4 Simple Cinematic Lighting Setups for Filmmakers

Hey gang, Chase here, and today we'll be showing you 4 simple cinematic lighting looks and how we created them. Now before we get started, it's important to note that there is no one way of doing things.
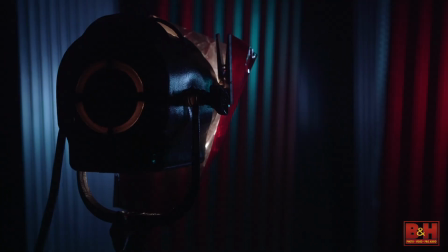(0:15)
With such a wide array of tools available to filmmakers nowadays, the possibilities are endless.
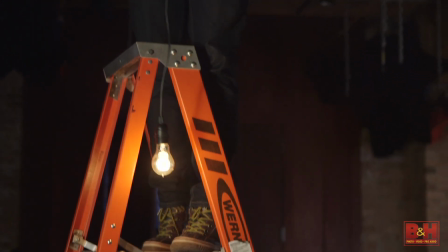(0:20)
The best lighting doesn't have to be complex, it just has to serve the story best.
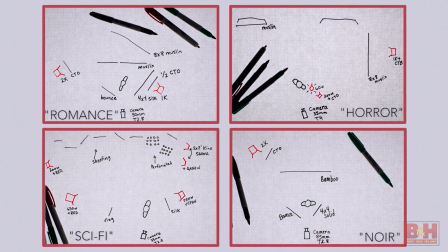(0:24)
So what we've done here is made a variety of popular looks using simple techniques that can be applied to many different situations. In this first setup, we really tried to have some fun with it, and we created a unique science fiction look.
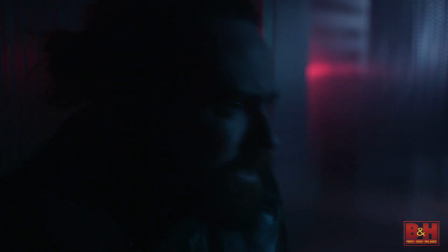(0:40)
A sci-fi look gives you the opportunity to experiment with the lighting of the set to sell the appearance of the film's universe.
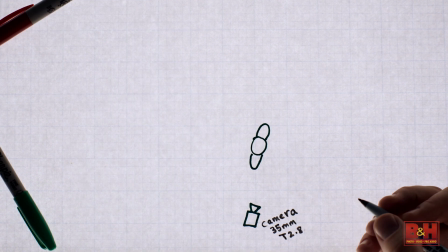(0:46)
A 35mm at a 2.8 was our ideal focal length for our scene,
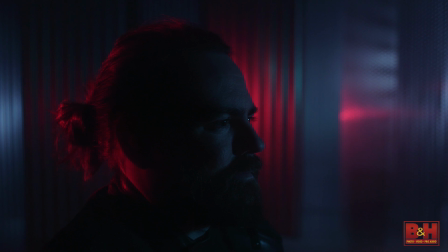(0:51)
as it gave us just enough background to sell the idea of some kind of spaceship, while also keeping our subject as the centerpiece of the shot.
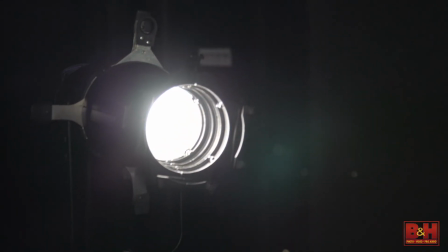(0:58)
We wanted our key to be somewhat hard.
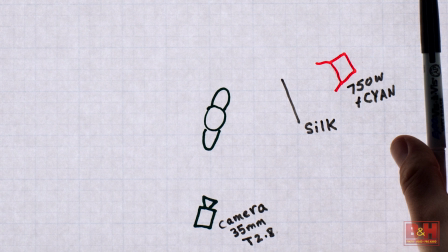(1:01)
To accomplish this, we set a 750 source 4 with a 36-degree barrel through a cyan gel.
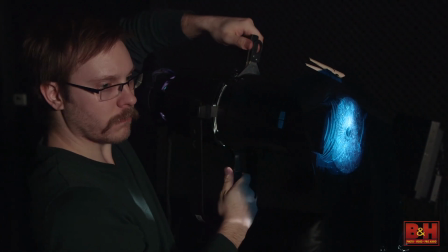(1:07)
We chose to use the source 4 because of those built-in flags that gave us really nice control to create specific lighting on the actor's face.
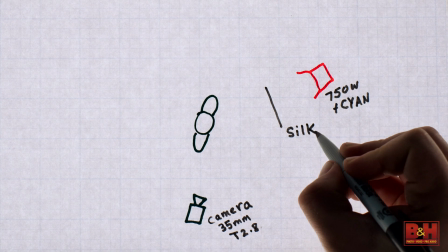(1:15)
Then we set a full silk in front of that light to diffuse it just a little.
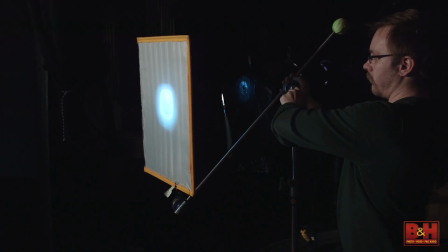(1:20)
Notice that we're not filling the frame to make it really soft, we just wanted to take some of the edge off it.
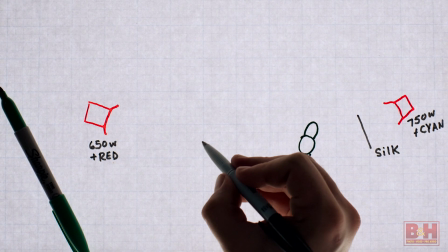(1:25)
For our backlight, we went with a 650 Fresnel at full spot, gelled with a deep red,
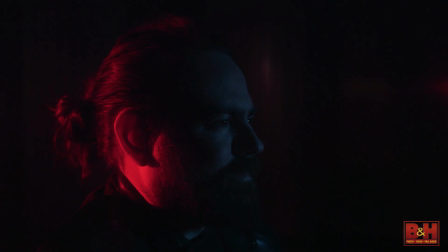(1:30)
and flag to keep it from hitting the camera side of the actor's face too much.
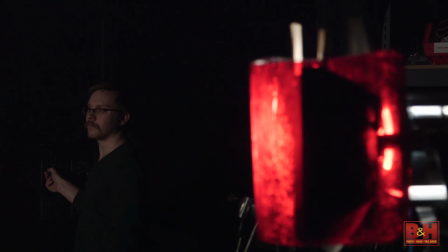(1:34)
We thought this worked really well as a light that would be coming from an alarm system or some type of warning system because it could be easily manipulated with the switch.
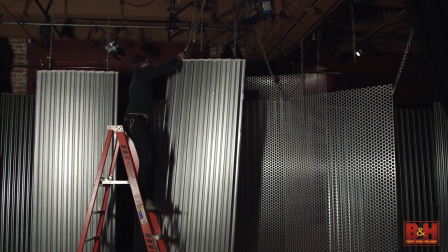(1:43)
In the background, we hung metal sheeting to give us some interesting reflective texture.
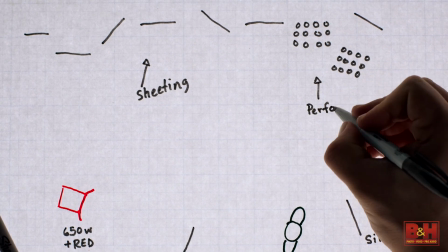(1:48)
In addition, we also had perforated metal panels that really spiced up our deep vista.
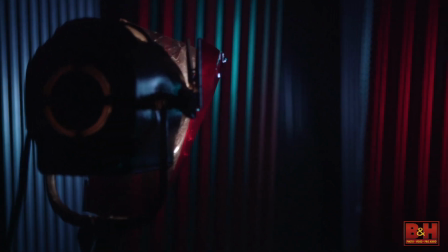(1:53)
The red you see skipping off the sheeting is from a 200-watt Fresnel to camera left, spotted down and gelled red.
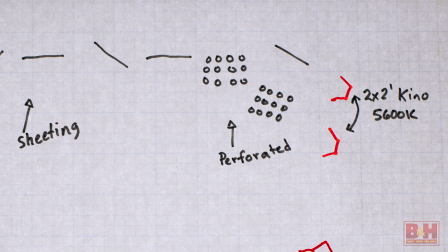(2:00)
And on the opposite side, we have two 2x2 Kinos with daylight balanced bulbs and the egg crates removed.
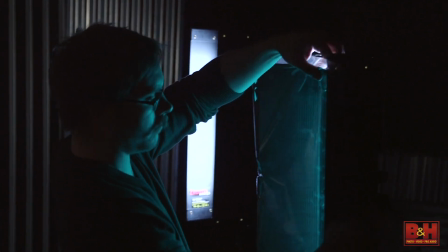(2:07)
The one closest to the camera we gelled deep green, which mixed with the blue in a really interesting way.
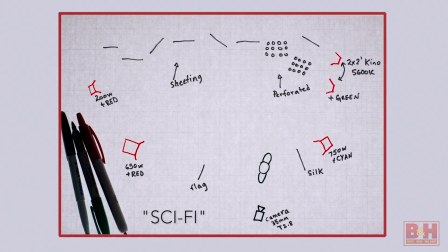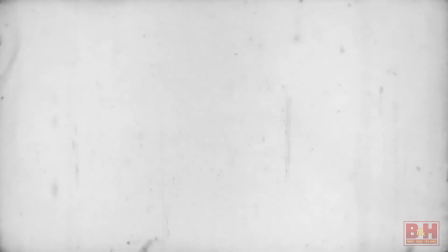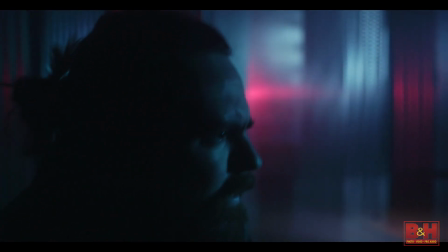(2:24) Captain, we lost our front deflectors. We're sitting ducks. The current threat level is critical, meaning an attack is imminent.
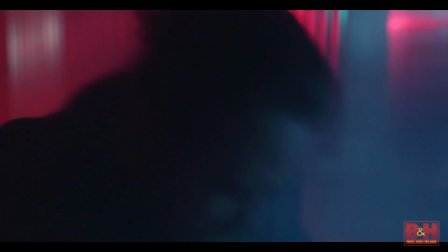(2:31) Seeking immediate shelter. Attack warning red. Attack warning red.
Noir is full of hard light, shadows, and heavy atmosphere.
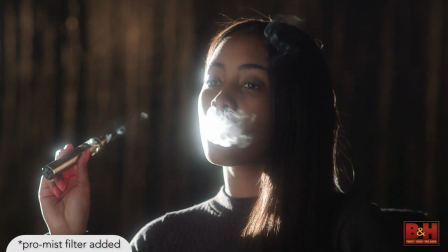(2:43)
Perfect for a crime thriller or a femme fatale. So for this next shot, we wanted to add a little bit of mystery, something moody yet glamorous.
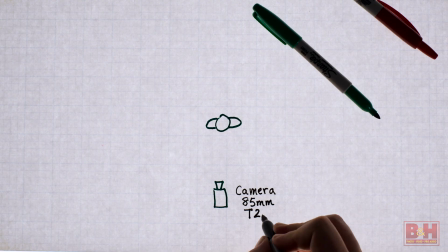(2:51)
We framed our subject with an 85mm at a 2.8 and started with a 2K open face at full spot,
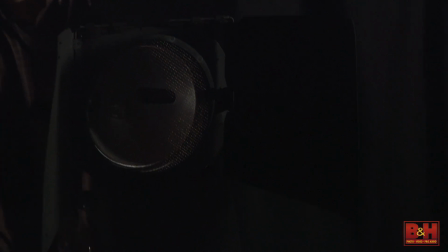(2:58)
positioned camera left in a 3/4 backlight or kicker position. This gave our subject a nice contour on the cheek.
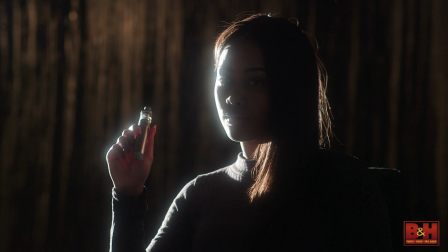(3:05)
For our key light, we decided that simple was the way to go.
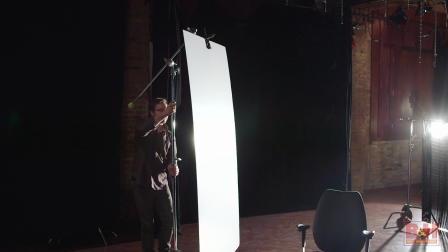(3:08)
So instead of setting another fixture, we went with a large bounce to camera left and used that to key our subject.
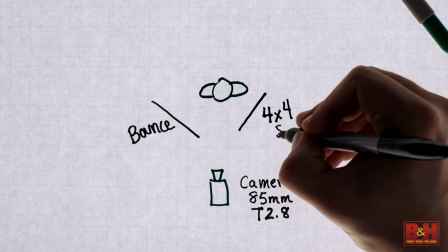(3:15)
To camera right, we set a 4x solid just to maintain some of the contrast on that side.
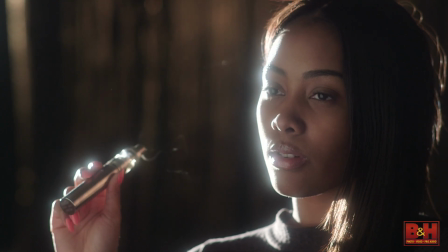(3:20)
Now we had initially intended to give our subject an eye light as well, but as luck would have it, the bounce gave us a really nice glimmer in the eye.
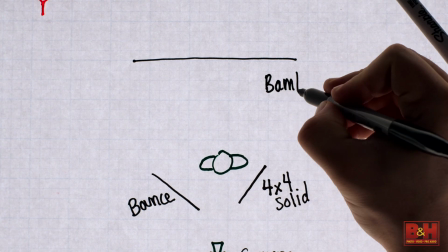(3:29)
To add some texture to the background, we bought a cheap bamboo curtain and suspended it between 2 C-stands.
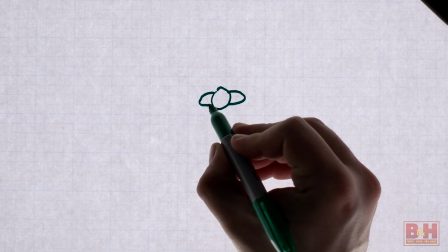(3:35)
All of this was shot with only one light.
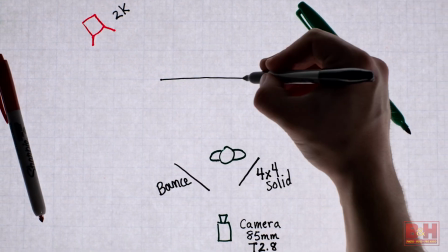(3:38)
So as this example illustrates, sometimes it's not about adding more lights, but just using the ones that you already have in play to their full advantage.